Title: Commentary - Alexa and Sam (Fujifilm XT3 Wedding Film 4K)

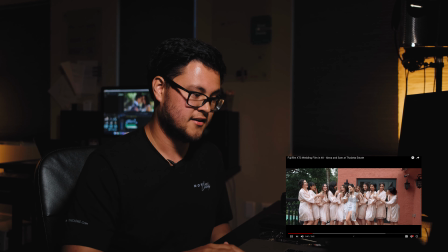the editing then i was like blown away with the xt3 but uh yeah just slow motion shots
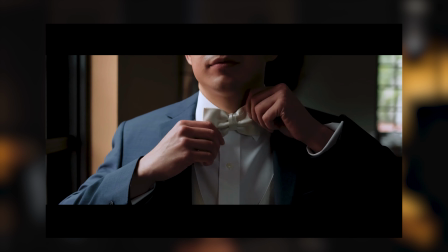slow-mo shots you know by the window get as close as you can to the window uh expose for
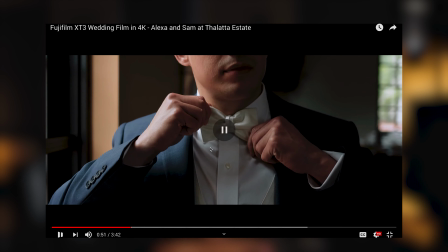the you know the lit side don't worry about it being dark contrast is nice yeah i
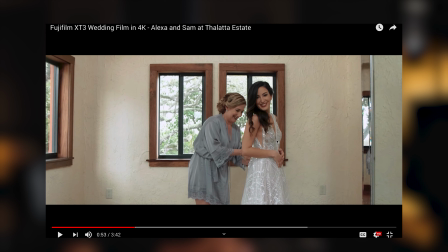like it uh again we're face in the window. Not a huge fan but it is what it is and it still looks great.
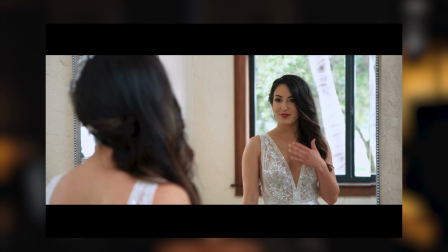The skin tones are on point. Then my business partner came over from filming the groom and then he got this shot in slow motion right here.
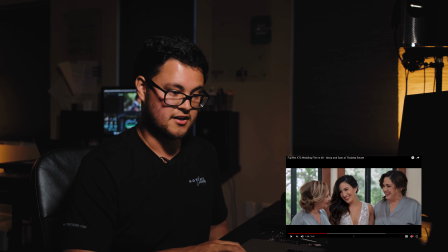That's one of my favorite shots of the whole video. This shot I just love their reaction as like a group talking to each other but
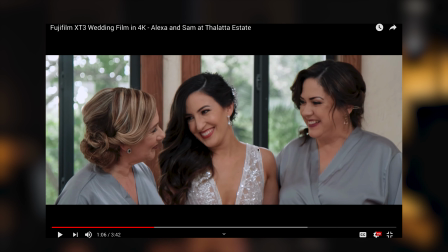they're kind of out of focus but uh it still looks great
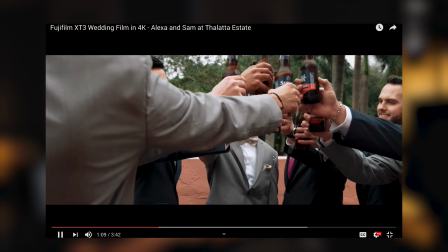it's fine and you know just more normal slow motion shots
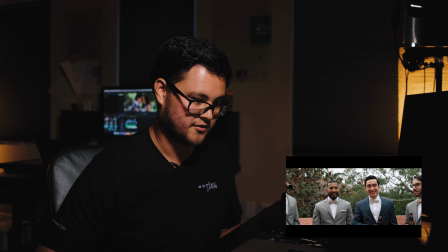throughout the video i mean there's nothing crazy here it looks nice now these are with
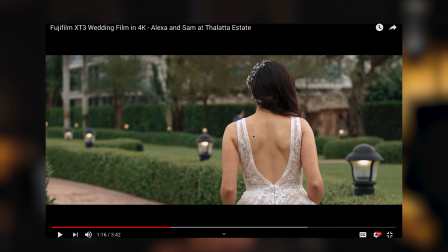uh the crane the xt3 and a 50 millimeter so with the crop sensor you're talking about like like an 85 millimeter
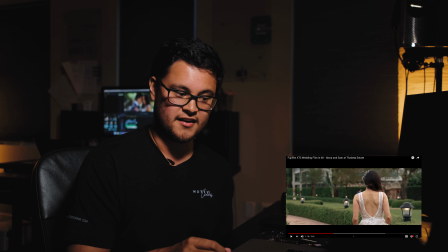basically on with no is on a gimbal and this is as smooth as i can make it
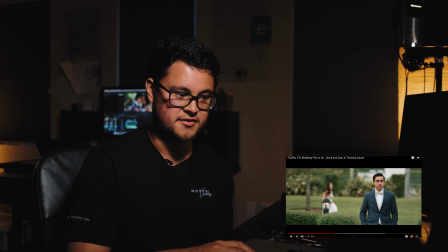uh this is one of my favorite shots too uh there's just a lot of emotion in it but i mean it's not like whatever it's
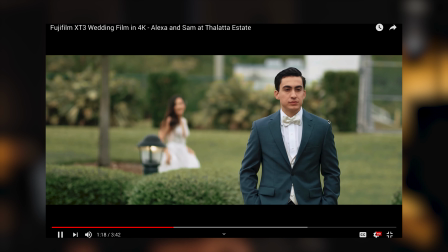cool that she's walking behind him and he doesn't see her that's the whole point of a first look right so so yeah these were just on the gimbal
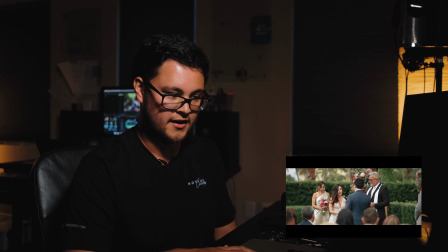the 50 millimeter looks great the ceremony reception so happy we did outside yeah I think it looks amazing
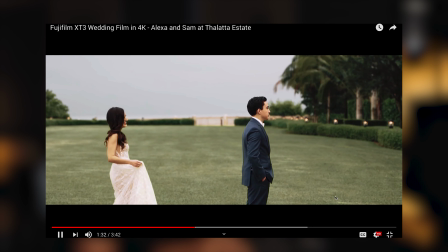little false advertising during the ceremony that wide shot was actually
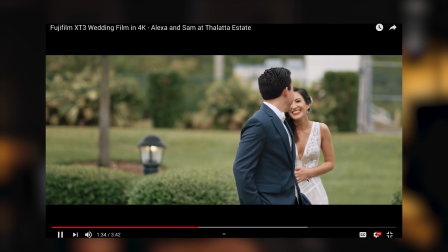a Sony it is difficult to match the color but what can you do again
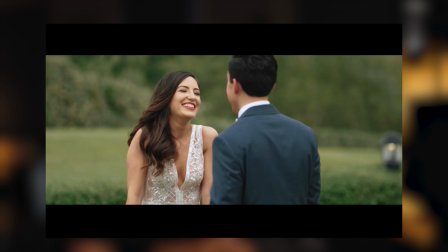the gimbal 50 millimeter 85 millimeter it's really difficult to focus so this
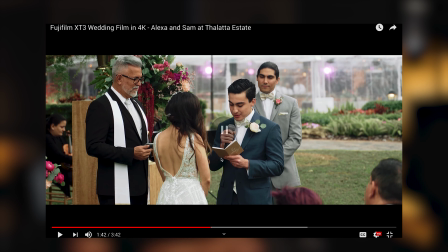whole shot is actually soft but we'll live with it this shot's actually a sony um
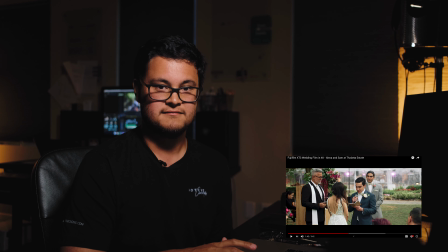doesn't look as crispy as the other shots but it'll pass
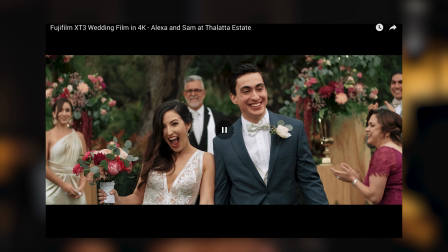then this shot is one of my favorite shots i've ever recorded during a wedding um and this was also the other turning point uh with the fuji it was i saw this and i was blown away.
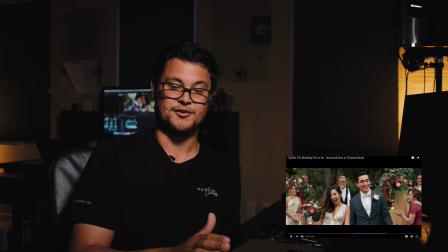I was like this is the best after kiss walking down the aisle shot I ever, I ever captured.
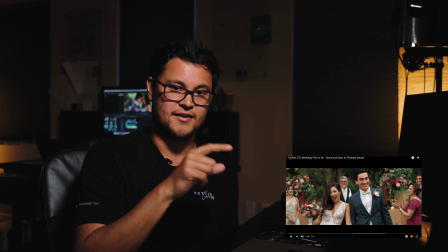But recently the YouTube video I just uploaded, that one was really cool too so you should check that out.
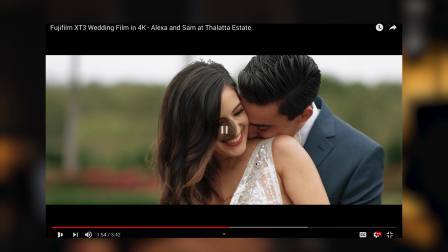Just really nice gimbal stuff, more portrait shots. I don't understand, the Fuji looks so nice.
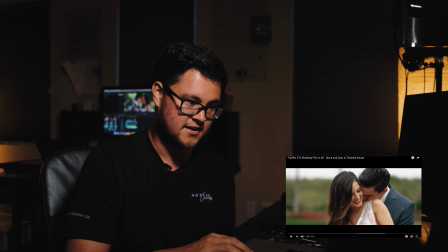Like we saw these and we were just blown away. Just having the 4k at 60 frames a second is like
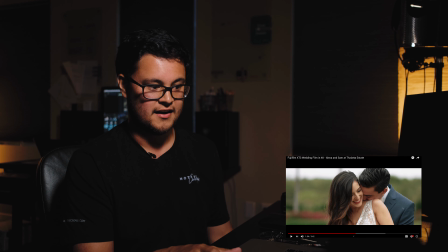game-changing I don't know and then just having the color
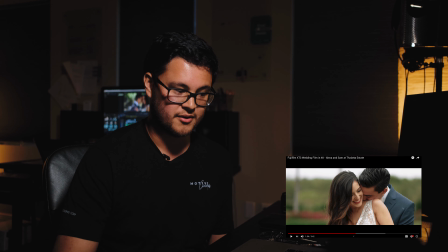of the Fuji mixed with the 60 frames a second in 4k like we love it and then h265 oh my yeah just the color money money money money